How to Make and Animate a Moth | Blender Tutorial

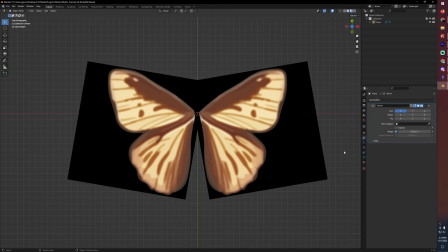4:07 Later on we'll apply that modifier but right now it'll just make it so that we can visualize everything really well.
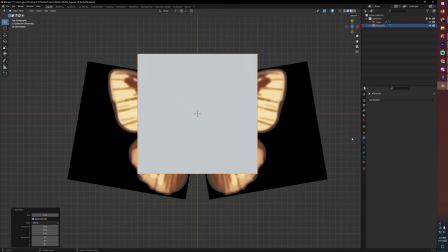4:13 So now let's just bring in a second plane and add the antenna material.
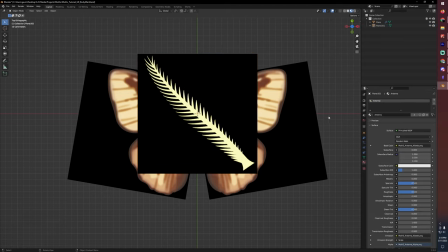4:18 And now we'll just go ahead and jump into edit mode one more time,
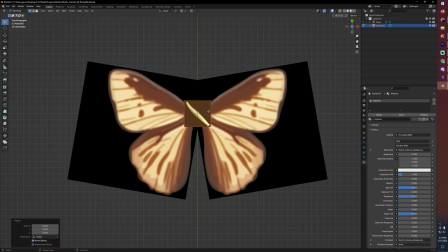4:23 grab all of those, and just go ahead and do basically the same thing. One thing we're going to do here though is just rotate this on the y-axis
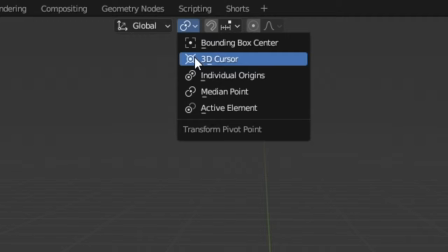4:34 and make sure that your pivot point is going to be the 3D cursor so long as it's still there at the origin. Partially just so that it sits up, I think that looks better because it shouldn't be just perfectly flat.
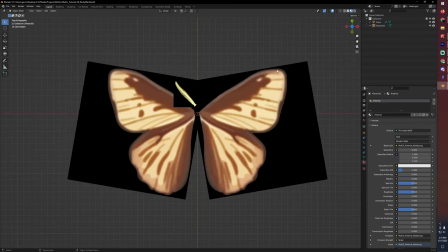4:47 I think giving it a little bit more height will look good in the end. Okay, and with that said, let's go ahead and make one more piece of geometry.
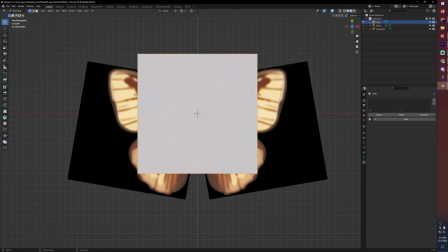4:56 This time we're going to make a cube and hop into edit mode. This is going to be our body,
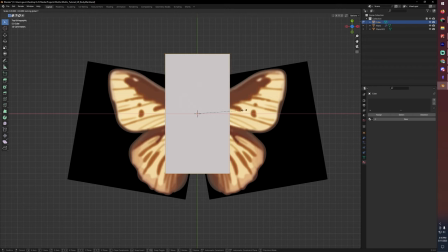5:01 So let's hit S to scale and then shift Y so that we're scaling on the X and the Z. That looks pretty good.
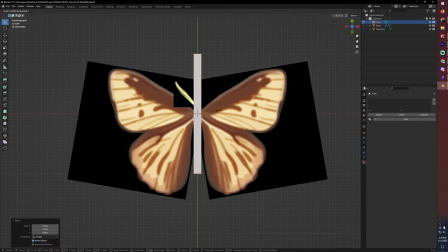5:10 Now let's scale on the Y and bring that down. We're going to want a tube, basically, so that when we subdivide it, we'll have something that kind of looks like a worm.
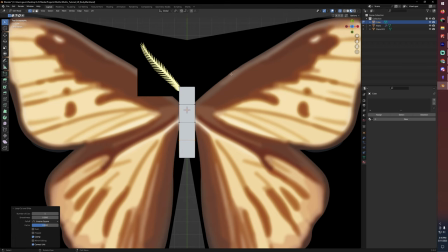5:22 There we go. And just real quick before we do anything else, let's add a couple of subdivisions here just because I want a little bit of variation.
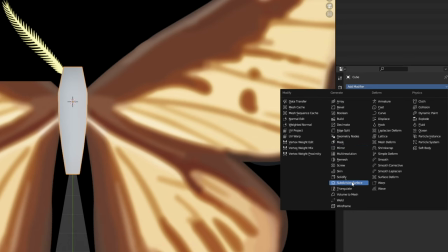5:31 That looks good. Let's add a subdivision surface modifier.
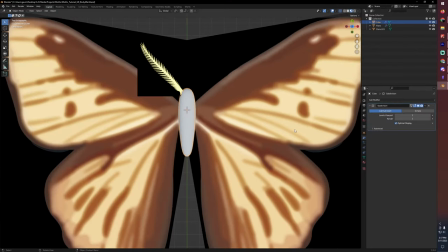5:36 Feel free to add as much detail as you want there. I think this basic shape will look just fine. And we're going to want to apply all of the modifiers. In fact, now that I'm looking at it, I forgot to add the mirror modifier for the antenna.
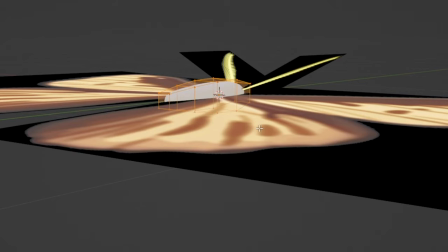5:49 There we go. Let's just grab everything and bring it down on the Z so that the wings aren't perfectly in the middle of the body.
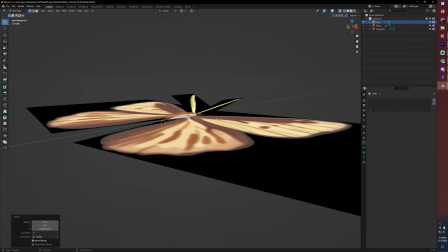5:56 And then next thing we can do is move on to making the material for the body.
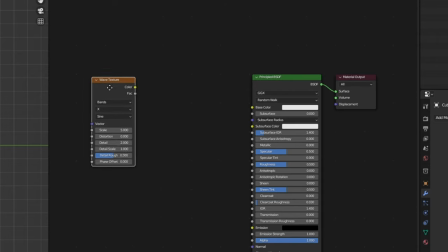6:02 All right, so we're going to go ahead and start off with a wave texture, and if we just plug that into our base color,
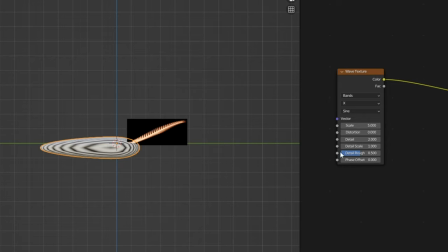6:07 we can see that we get these bands, but we actually want to change this from x to y.
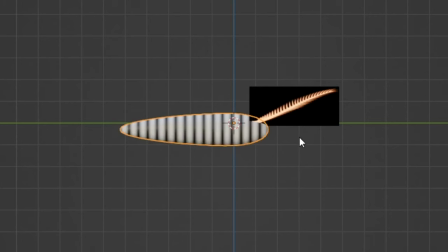6:12 That way we get it along the length of the body there, and we're also going to change that from sign to saw.
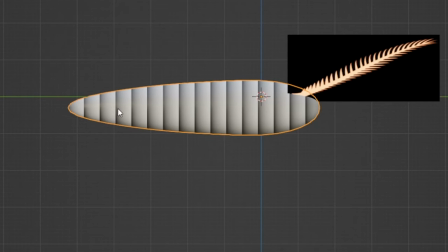6:19 That way we get that hard cut off where it changes from white to black. That'll just mean that when we go ahead and add our color ramp here,
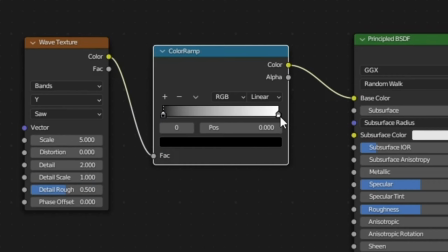6:25 it'll read the color ramp from black to white and then start right back over whereas if we had sign it'll go from black to white and then back to black.
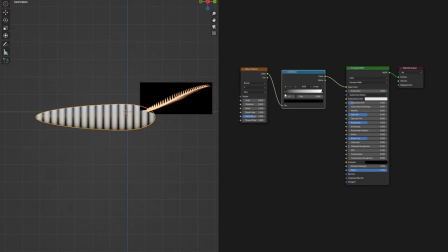6:35 I'd rather have that hard cut off so that the pattern can just repeat once it's finished instead of then doubling back on itself. So actually we're going to go ahead and flip the color ramp set that back to saw and now we can start adding some colors here.
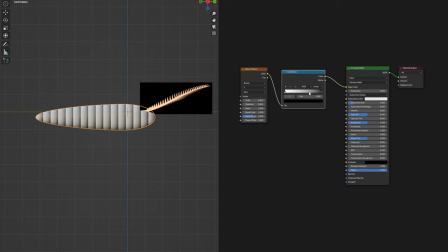6:50 I pulled out some of the colors from the wing that way we can add them in and have the bands mimic the same colors as the wings.
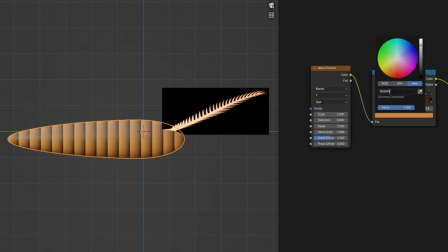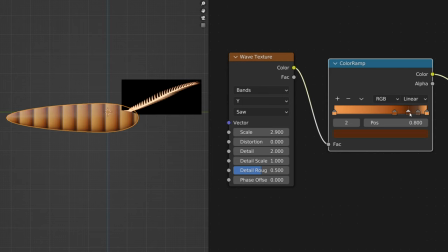Okay, I'm pretty happy with that color. I might adjust it a little bit more later on, but overall this is sort of what we're going for.
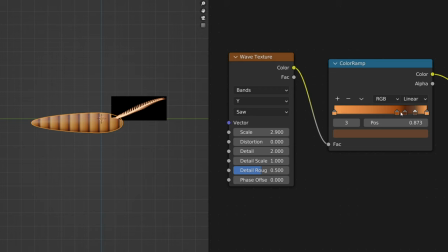7:20 That way we have a large bit of this main color, and then a couple of smaller bands with those secondary colors in there, and then I just added in that first color again at the end. That way it doesn't have a hard line where it repeats and it can kind of blend right back into that initial pattern.
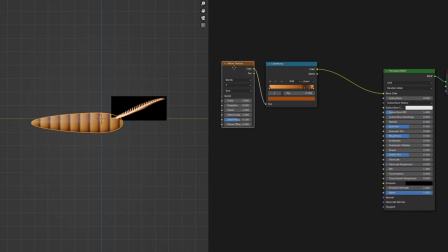7:40 So with all of that set up, what we're going to do now is just bring in another wave texture. And if we plug this into our base color just so we can see it real quick, let's bring the scale down so that we really only have one iteration of this.
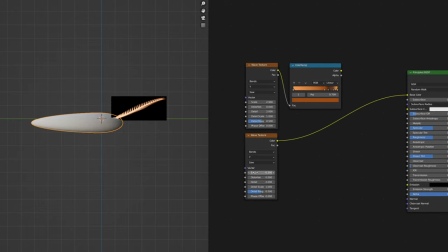7:56 And actually let's negate that scale so that we have it again dark in front and white at the back and what we're going to do is we're going to use this for the emission. I want it to have these colors for the emission but I want the strength to increase as you go along the body.